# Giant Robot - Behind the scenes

And so that was then the next step, which you can now see here.
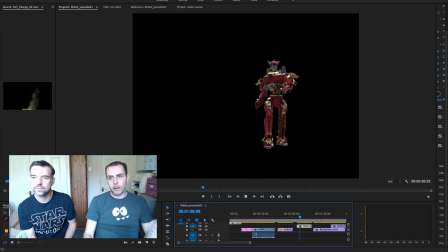4:14 That played. And now it looks like he's floating around all over the screen, but you've got to remember that the back plate was all wobbly. So that is actually the same movement as the camera information that we actually recorded outside. But obviously we haven't got the back plate there.
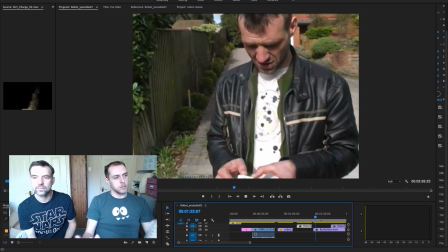4:29 So now if we look at it with the back plate, so this is now Stuart again doing his acting.
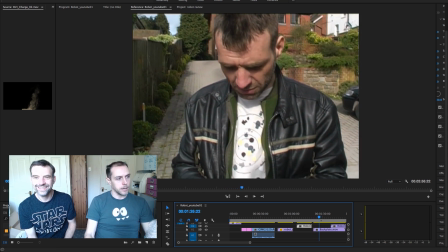4:36 Brilliant actor.
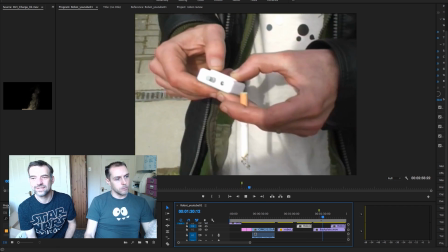4:39 And then when we turn to see the robot, hopefully he won't actually be there at the moment.
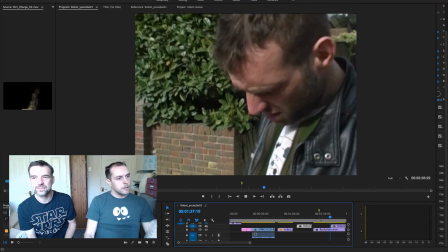4:45 Here he comes. And he's not there, but we overlay him.
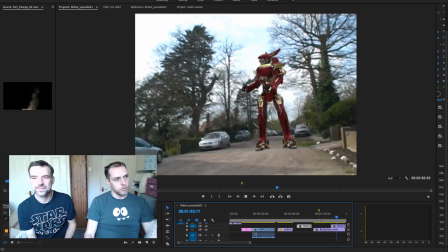4:52 So there he is now. He's gone. He's there. But there's something missing there.
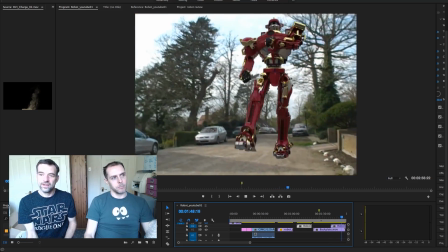4:58 It doesn't look quite right, does it? Still, it kind of looks superimposed. Yes, it does look superimposed.
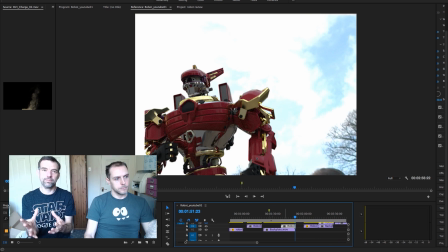5:03 Obviously, this will go through another process of where we relight the robot to match the lighting of the scene, and we do that through HDR. But there's a particular characteristic, such as the shadows.
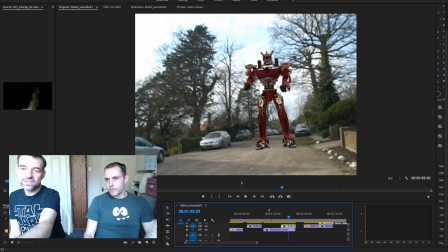5:17 You can see the shadows of the car. Yeah, I'll go back to that. Yeah, so you can see the shadows there of the cars. You can see the shadows of the trees.
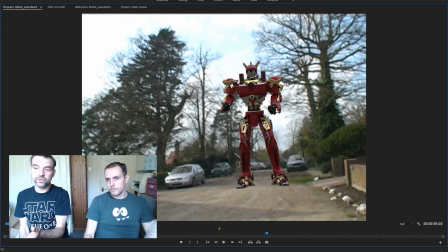5:22 But the robot hasn't got a shadow. But if he was there, he would be casting a shadow.
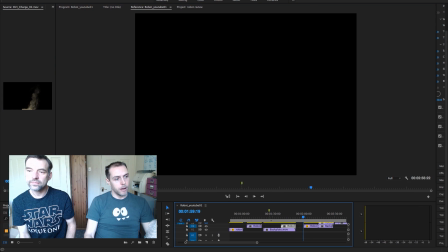5:27 Yeah. So the next thing was to render out in the computer again a shadow.
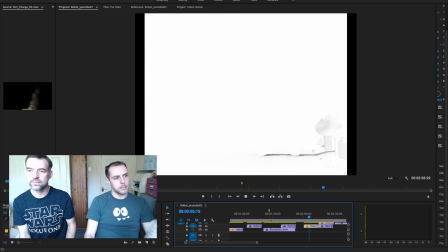5:33 So the robot's not there, but you can see all the dark areas, and that's the shadow. And I've also created the wall and the bush as well. So because the shadow would go across those particular parts of the scene as well. So essentially, we had to tell Maya what the objects were for the shadows to go up against, and that's where you created them, wasn't it? Yeah. Yeah. Okay. So then we like we did with the robot, we overlay the shadows as well. So here you can see it just with the shadows. Quite subtle actually. Oh. Hang on. So then it was just a case of putting those shadows, and that's not really a case, is it? It's
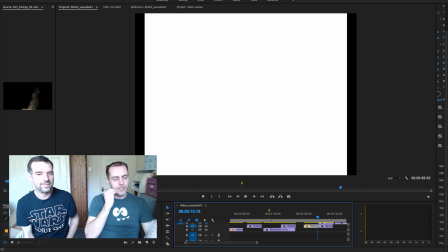6:15 it's because you have to click on the different programs. And Yeah.
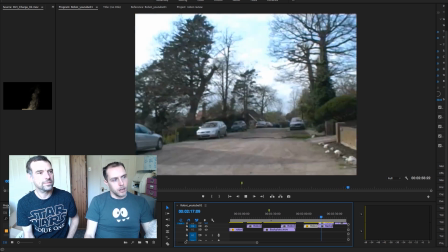6:20 So here you can see the shadows are now overlaid, but there's no robot.
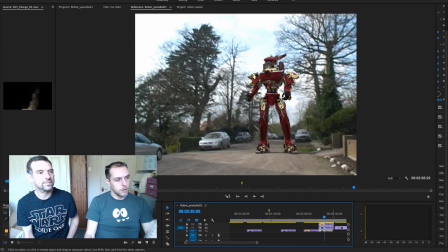6:26 So if I add the robot back in as well, we've got both the robot and the shadow.
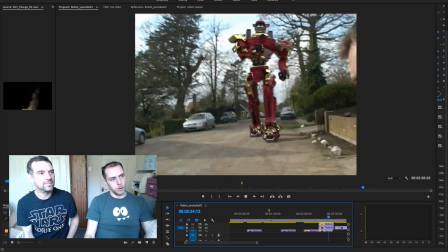6:31 So he looks like he's sitting there a little bit better, isn't he? He's like in the world a little bit more. It just still doesn't look quite right.
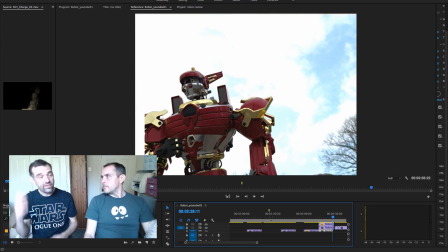6:36 So what would be the next step as well? Well, the next step is if you think he's a great big robot and he's walking down a gravel track. So what other sort of things would be which would be going on? Well, there'd be dust kicking up.
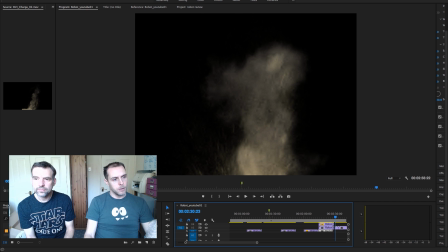6:47 Yeah. So here we've got some stock footage of dust.
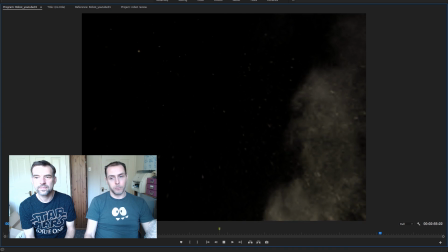6:50 Now you can create this in 3D, but actually sometimes it's easier just to have filmed footage of dust and particles because it looks so much more realistic.
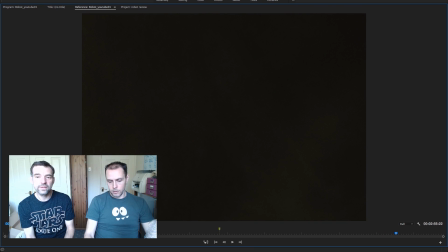6:58 So we added that over the top as well. Yeah, these are the sort of things we buy, aren't they? Rather than we try and do ourselves. Yeah, exactly. So then we'd overlay that. There's also things like motion blur on the on 3D objects. When you render them out, they're like pin sharp. Whereas in the real world, if I wave my hand now, you can see if you pause that, it would be blurred, and that's just motion blur. It's just a natural thing that occurs on a shutter on a camera. So we add that to the 3D as well. So then with that, with all the effects and all the little subtle effects like the alarm lights going off and things like that. Yeah, you don't see them as clearly in the YouTube video because of compression and various other bits and pieces. But we did actually colour in the lights going off. You have to sort of look at the whole footage and you say in real life, but when you're trying to make something look real, what other little bits would be going on at that time, and you sort of just try and add to it.
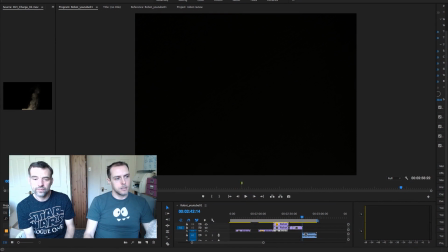7:58 So once you put everything together, this is kind of the final result.